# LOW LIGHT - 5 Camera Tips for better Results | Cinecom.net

Cameras are getting better and better at shooting in low light, but there will always be situations where it's just too dark. So here are 5 tips to deal with those situations and get beautiful low light shots.
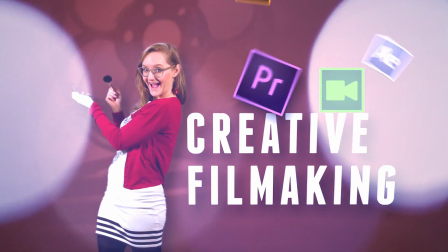What's up everyone, my name is Jordi for Cinecom.net. Our channel is all about creative filmmaking with basic tools available.
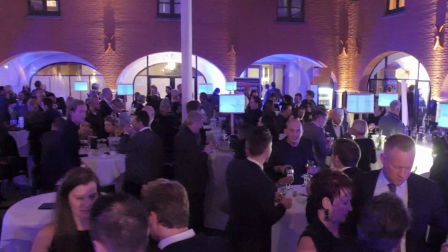28s
Low light situations can be nasty. You need to crank up your ISO, resulting in a lot of noise, but you don't always have to do that. Considering you're not filming in a cave, there's always some kind of lighting. The moonlight, the campfire, a party light, or some candles, you name it. And it comes down to using such light sources to get good results in low light.
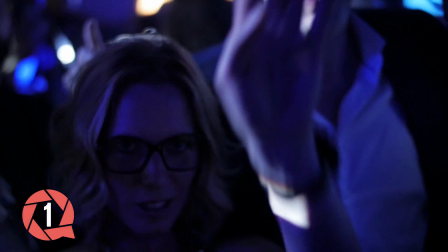49s
The first tip is to shoot dark. If it's a dark scene, then don't crank up your ISO, but just keep it dark.
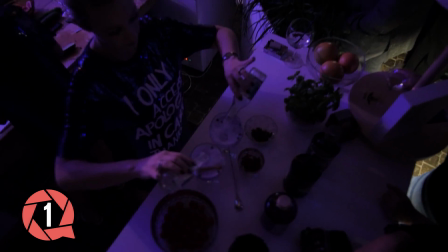55s
It's how the scene is and you want to capture it that way. This will result in much black area, so try to focus on framing the available lights.
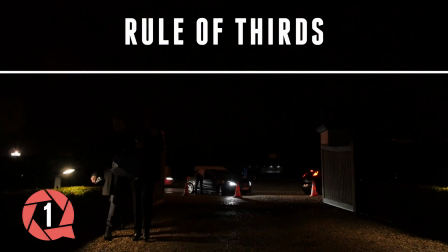63s
This works very well for long shots. Instead of framing on the subject, frame on the lights.
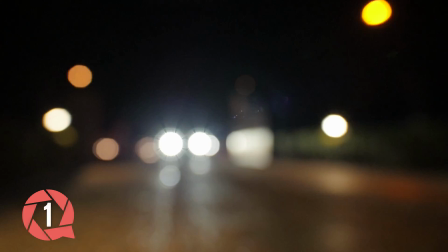69s
What I often do is capture a scene completely out of focus.
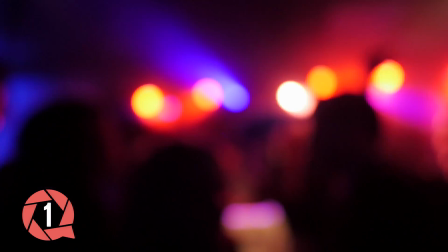72s
Objects like party lights or driving cars are still very recognizable and it adds an artistic tone to your shot. Of course, this is only possible for a few shots. You don't want to film everything out of focus. So in tip number 2, we'll have a look at the available controls on our camera. Assuming your aperture is wide open and your ISO is at its maximum usable value, then have a look at the shutter speed. We should keep this at 1/50th of a second if you're shooting at 25 frames per second. But in some extreme situations, you can change this, of course.
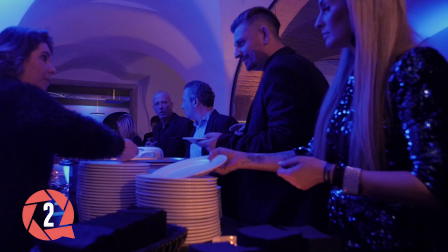105s
I've set my camera to a slower one, a 30th of a second, which brings in more light but also adds more motion blur.
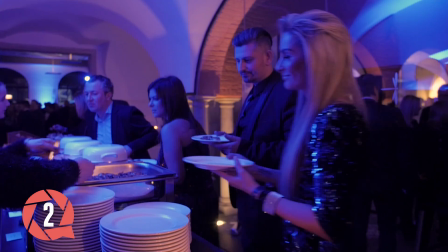112s
If you're very conscious about the movement in your shots, this won't be that noticeable.
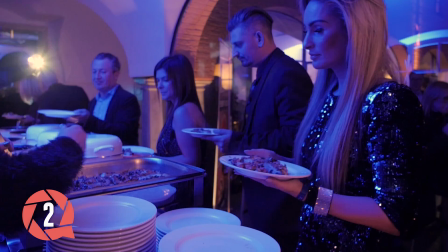117s
Try to keep your camera still and make sure your subject is not dancing too much around. And then the third tip is to look for silhouettes or backlight.
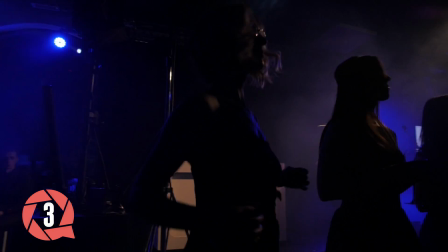126s
Film towards any available light and let your subject stand between it and your lens.
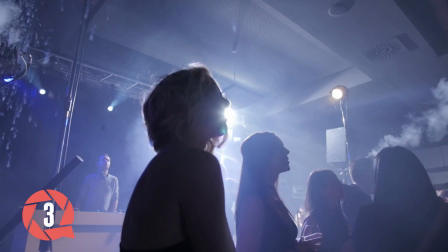131s
Your subject will usually be pretty dark, but that's okay. You want to create silhouettes to capture the shape or movement of the subject. This works very well in many situations. Now, before we're going to dive into tip number 4, let's take a quick break for the sponsor. Making a professional logo animation can be tough. You need great knowledge of After Effects and a lot of time goes into it.
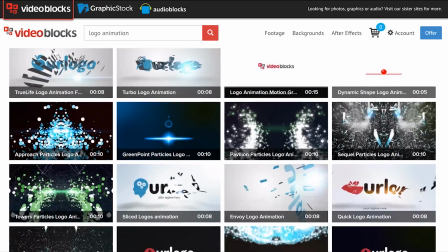153s
Luckily on videoblocks.com we can find thousands of pre-made logo animations. This one right here has an epic look, which I like very much.
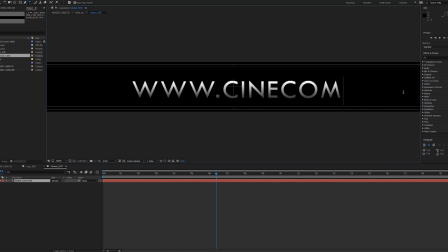160s
With the included instructions, it's very easy to add your logo in the animation and render it out.
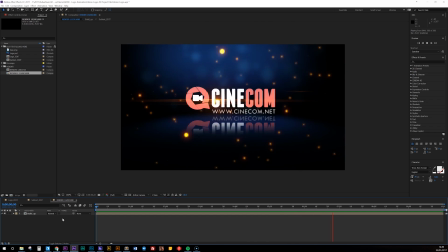165s
Visit videoblocks.com for more information. You can also find a link to it in the description below. Welcome back folks. In tip number 4 we do look at the option to just add some more lights. Yeah, I'm sorry for that. But you know what, we'll keep it simple by just using a small and portable LED light.
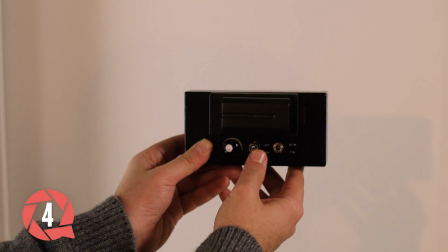183s
Typically such lights are attached on the camera. For some situations that's good, but in low light not.
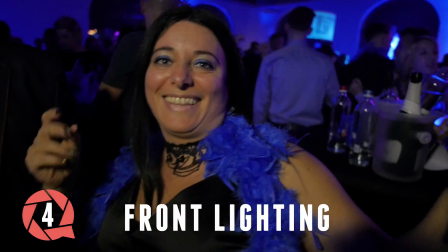189s
Light coming from the front is considered very flat, so try to find a way to let it come from the sides or the back.
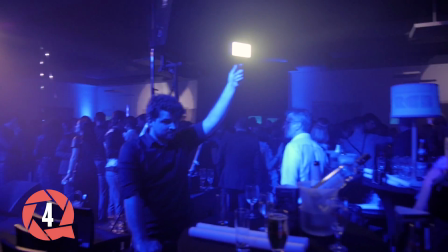196s
In this example, Janik is holding the LED light while I am handling the camera. And finally, the last tip for this video is to get as close as possible to any available light.
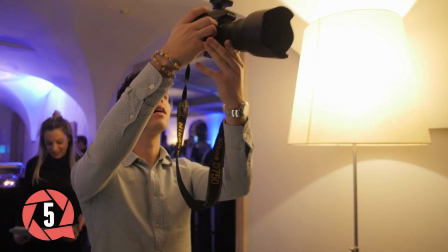206s
The further away a light source has to shine on your subject, the lower its intensity is. So at a campfire, ask your subject to sit close to the fire, but not too close, of course.
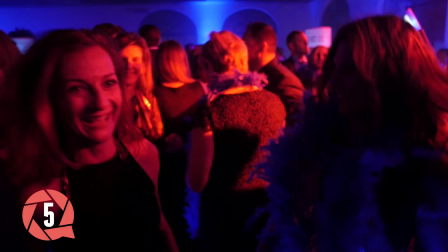217s
And what we did while shooting this after movie was standing close to any light we could find and take some shots from the guest over there.
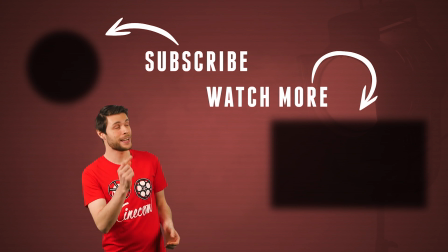224s
If you'd like to see the actual after movie we've shot, you can click in the card up there and make sure to thumbs up if you learned something new. Thank you so much for watching and always remember, stay creative.